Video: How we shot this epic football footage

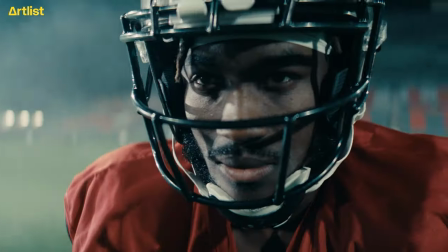0:08 Want to see how we pulled off these killer football scenes?
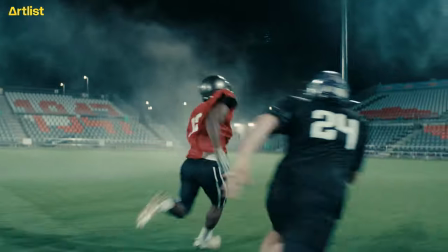0:15 Get the play-by-play of our latest football production.
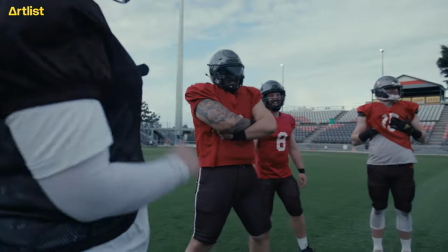0:18 From rigging special helmet cams to why we teamed up with a real football team and how we achieved this look using strategic lighting and special effects.
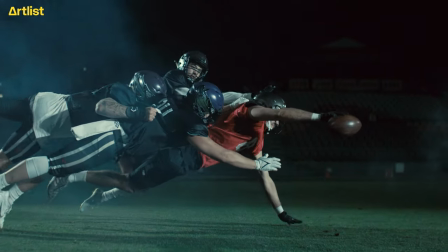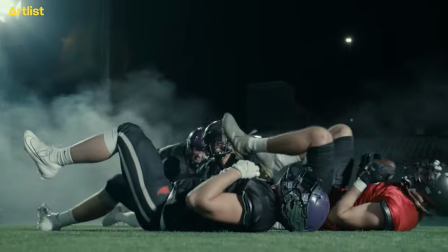0:32 Let's dive straight in.
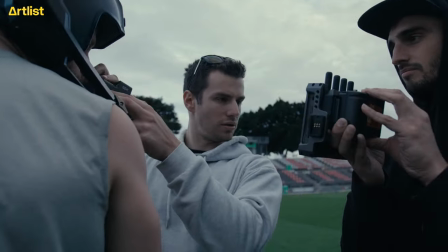0:35 We teamed up with Brad Day, a super talented filmmaker and his crew, to shoot world-class football action exclusively for the Artlist catalogue. Originally for the shoot, we were going to use actors as we usually do. We had to make sure all the moves and the plays looked authentic and real.
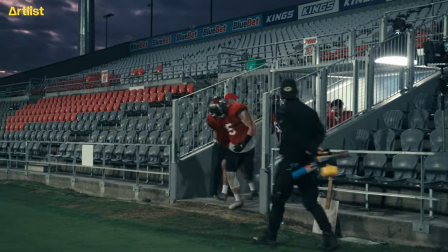0:53 We're chatting back and forth with Artlist and we figured, why not get a proper professional football team and kit them up?
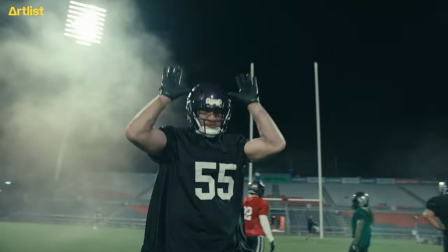1:02 This is where we inquired with the Bayside Ravens. The energy these two teams brought was just crazy.
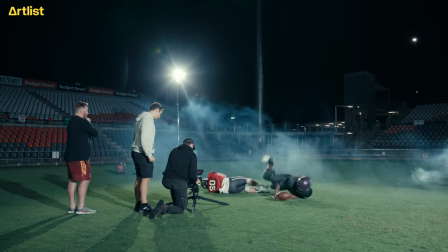1:12 We had to do one diving shot 10, 15 times.
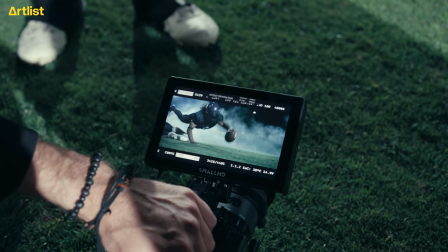1:18 They were more than happy to do it. Their facial expressions and their movements. It was just bang on, to be honest.
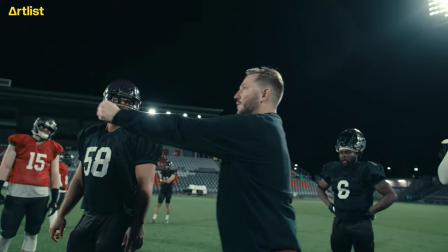1:25 I don't think we could replicate that with actors. And this is all down to the coach being able to push his athletes really hard from day into night.
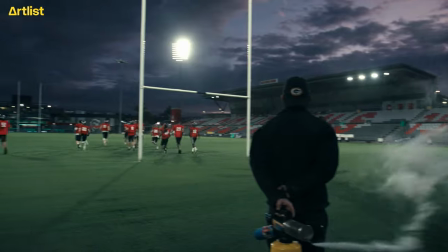1:36 Now to take the intensity over the top, we couldn't settle for a normal set.
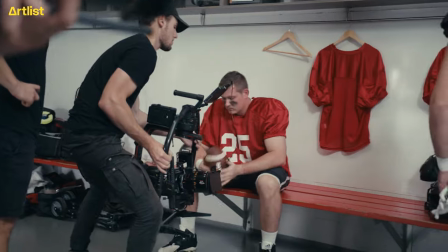1:39 So we decided to snag the Queensland football stadium for the entire day, loaded up with the best gear we could get our hands on.
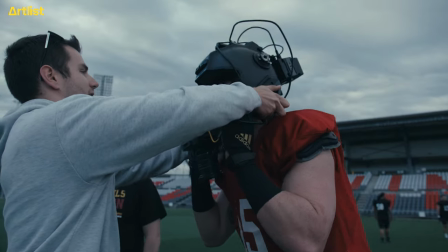1:47 But it was the helmet cam that got us really excited for this shoot.
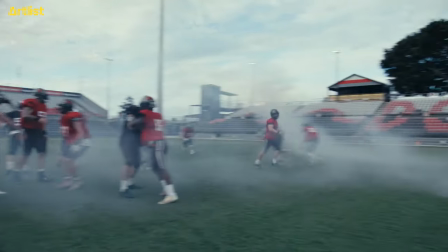1:53 We wanted to create dynamic POV shots for this shoot. I really wanted to see the POV of a football player.
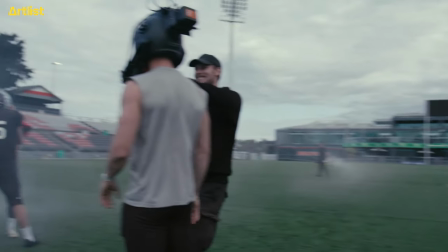2:00 We actually decided why not get a helmet rig and strap a cinema camera onto
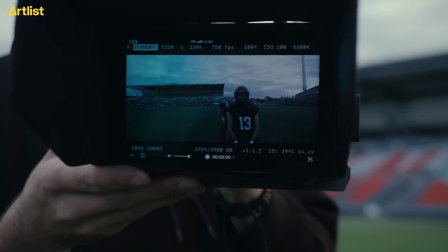2:05 that helmet and they can play a full match like they would in super slow motion.
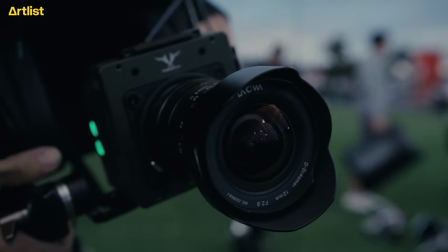2:10 This is where the Free Fly Ember comes in.
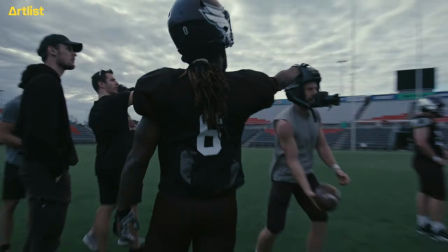2:14 It's compact enough that we can still bolt it to that POV helmet while still shooting over 700 frames a second in 5K.
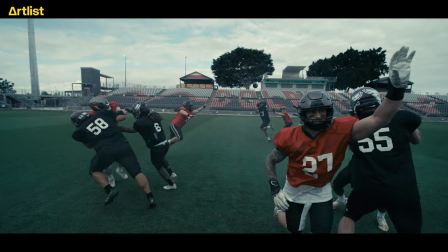2:22 So we could run the full match out in super slow motion, get all the hits, the impacts, the dives. And I think it really sold those really big moments that typically would happen in a split second.
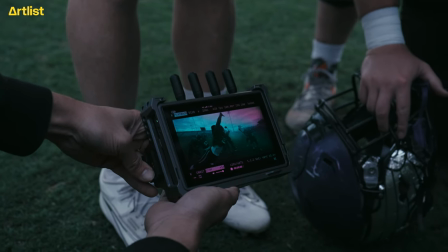2:35 But we could slow it down to 20 times that speed, really put you in that player's perspective.
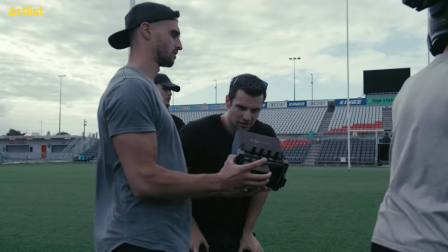2:43 I wanted to take the POV shots one step further and actually rig a Komodo X into the helmet of a gridiron player. So he would hold the helmet next to him and run as if he was in a match and to me That was one of my favorite
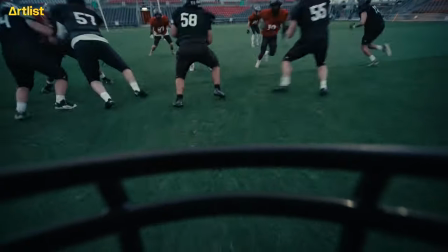2:56 shots because it's literally like you're the eyes of that gridiron player as he's battling his way through the field
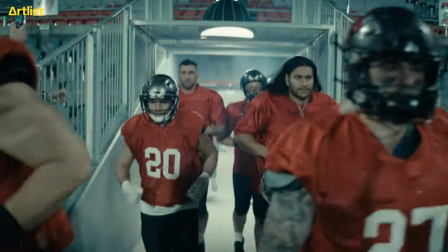3:06 A football production of this scale wouldn't be complete without recreating those iconic shots of the athletes making their entrance from the tunnels The tunnel area was quite small and tight so we really had to think about how we could get that dramatic overhead lighting look without obviously getting the lights in shock.
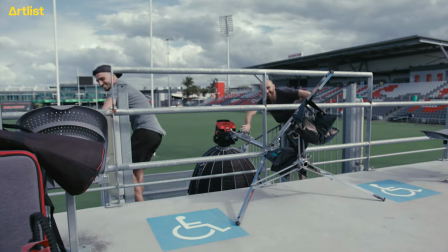3:23 So we managed to get a 1200D overhead and just put that on full blast with the smoke of course to enhance the effect of the light.
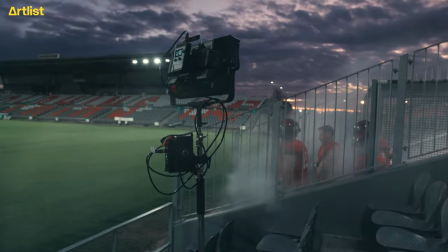3:32 We wanted to give it an extra edge and have flashing lights to give the sense that there's camera flashes before the game to build that tension.
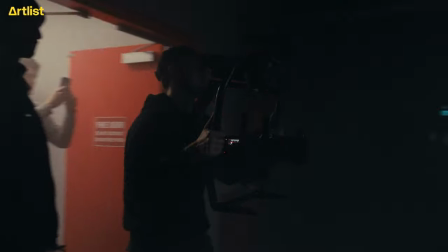3:40 It also allows nice cut points for the editor to be able to use on and those flashes.
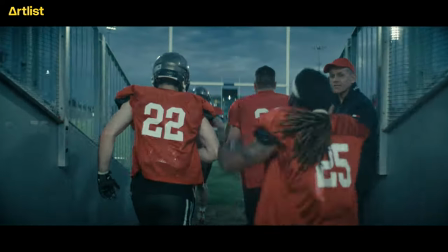3:47 I think what really brought this tunnel scene together though was the energy from the players. They just, honestly I didn't really say much. I said just walk out as you would onto the field and they didn't walk, they ran out and there's so much going on.
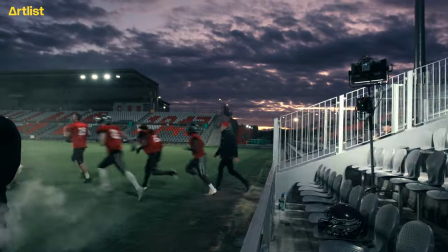4:00 You got the smoke, the lights, these guys just going crazy in their red outfits. It was just, yeah, it was cool. For a one day shoot, there were a lot of setups. The most challenging lighting setup of the day, it would have had to be these slow-motion shots.